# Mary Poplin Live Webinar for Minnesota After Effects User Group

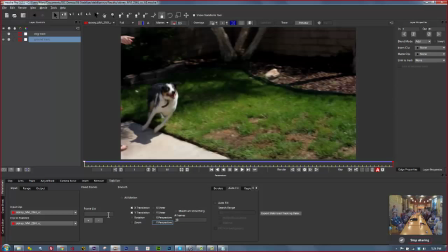(53:28)
Our problem is that we're trying to stabilize this shot, but we're losing, like, almost all of our shot to stabilization. So, what we want to do is we want to come over here to our frame list. We add frame 1, saying I want this to be full frame at frame 1.
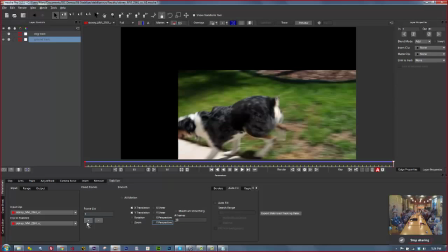(53:43)
I want it to be full frame at the last frame.
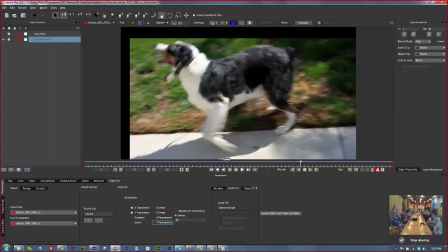(53:47)
And then we look in between and see if there's any place where we want it to be animated in the middle. And so now,
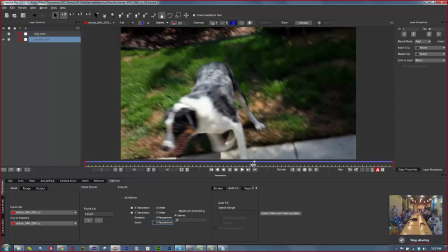(53:57)
what we end up with, and actually, we actually don't want it full frame on frame 45,
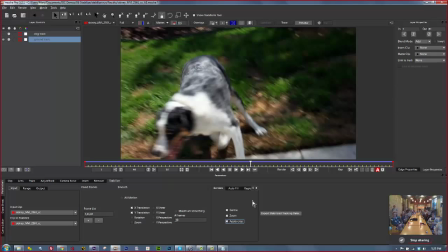(54:03)
actually. The reason we don't, I think, is because we're going to end up with a, let's check, center, zoom, apply, crop.
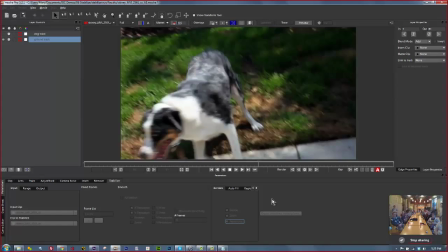(54:10)
I think we're going to end up with a jarring motion, but let's see.
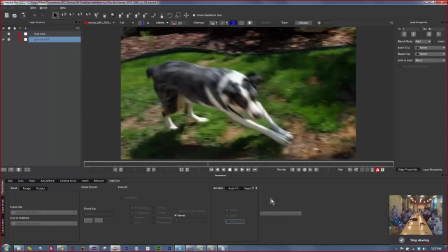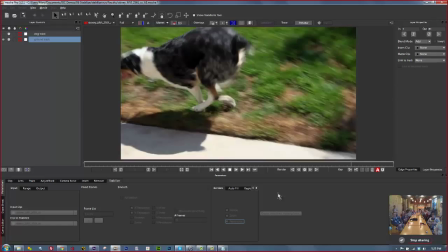(54:19)
Yeah, okay, never mind. Looks pretty good. Anyway, so we've smoothed out our motion. What you don't want to do, though, is I don't actually think you want to lock down this shot that hard.
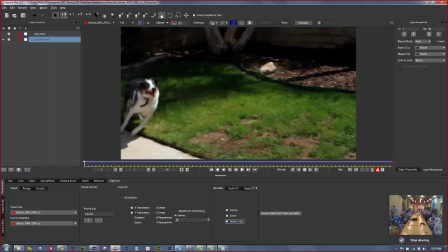(54:28)
And the reason is there's too much motion blur. It doesn't look like it matches the shot. So with stabilization, what we can do what I call artistic stabilization.
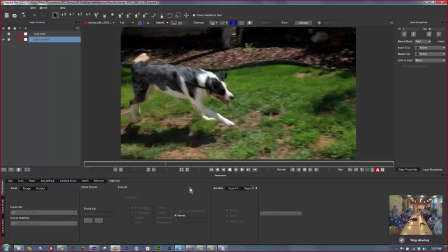(54:38)
We can take down the amount of stabilization we want. So we're going to stabilize every 3 frames instead of every 10.
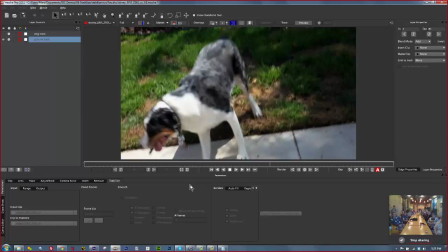(54:44)
And now we've kept some of that nice handheld motion, but we've smoothed out the shot to where it doesn't look like a complete amateur shot it.
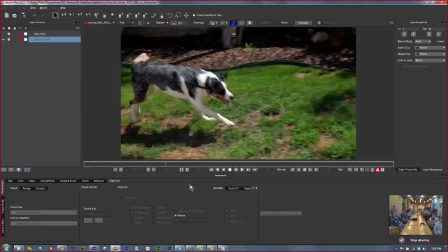(54:52)
So that's how you can start to do some really cool tricks inside of our stabilize tool.
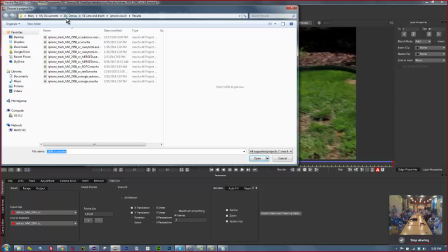(55:00)
Another thing you can do with stabilization that is fun is you can come over here and you can change the narrative of a shot.
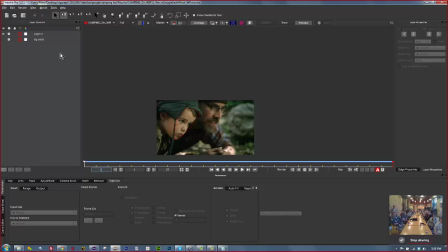(55:16)
So what I mean by that is I have here this shot
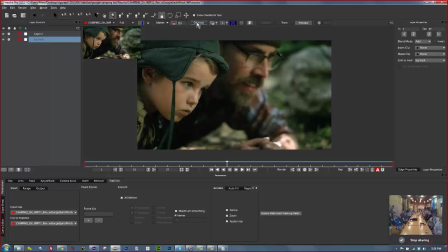(55:22)
that's handheld of this dad and his kid, right? And I have 2 different tracks. I can nail down this shot so that the dad and the kid are being very serious and like you feel outside of the shot now as opposed to inside of the shot, right?
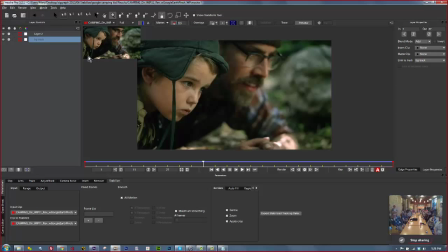(55:40)
Or I can try to change the focal point of the shot more to this kid by tracking the kid's face, and I can move the shot around the kid himself. Now, the cool thing about this is I've used this very same technique to sort of save a documentary.
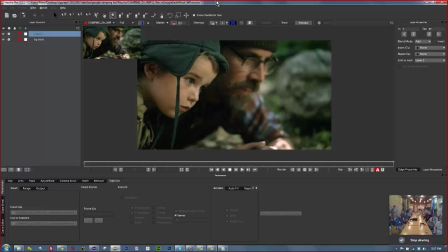(55:57)
There was I was up in San Francisco, and this guy had shot a documentary. His camera guy was very new and very tired. It was the end of the day, and they'd shot this very serious story, and the camera motion didn't match the narrative.
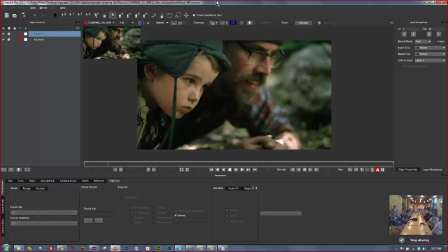(56:12)
The story they were trying to tell was a serious one, and the camera was moving all over the place. So what we did is there was nothing in the room that we could track that was appropriate to focus on. So instead we tracked his face, and we did that same thing where we smoothed it out.
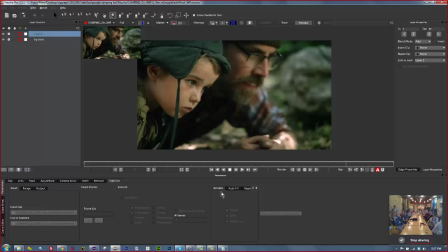(56:30)
Instead of using 10 frames, we went down to like 3, okay? And we still kept some of the motion, but we ended up saving the shots. So that's the kind of stuff you need to think about with our stabilization. Now, you can lock down a shot with our stabilization, as I showed you, but I don't think that's where it really shines.
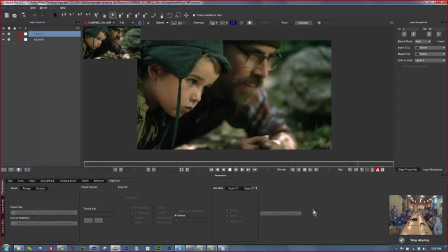(56:50)
I think where Mocha's tracker shines for stabilization is artistic stabilization, when you want to change the narrative or tell a story inside of your shot. And that, I think, is all of our modules. So you can render this out of Mocha Pro.
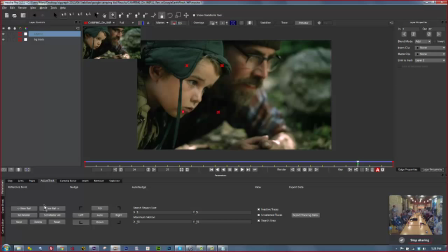(57:05)
And again, the modules that come free with Mocha for After Effects are the Clip Tab, Track Tab, Adjust Track Tab. If you buy the Mocha for After Effects upgrade, it's the Clip Tab, the Lens Tab, the Track Tab, Adjust Track, and the Camera Solver, which are all nice on their own.
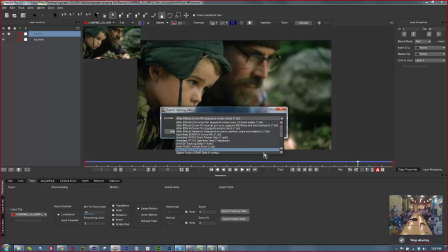(57:19)
Mocha Pro has the Insert, the Remove, the Stabilize. It exports to everything, you know, and it also renders out objects with motion blur. And it renders out clips and paintwork. So that's a breakdown of our stuff. Does anybody have any questions?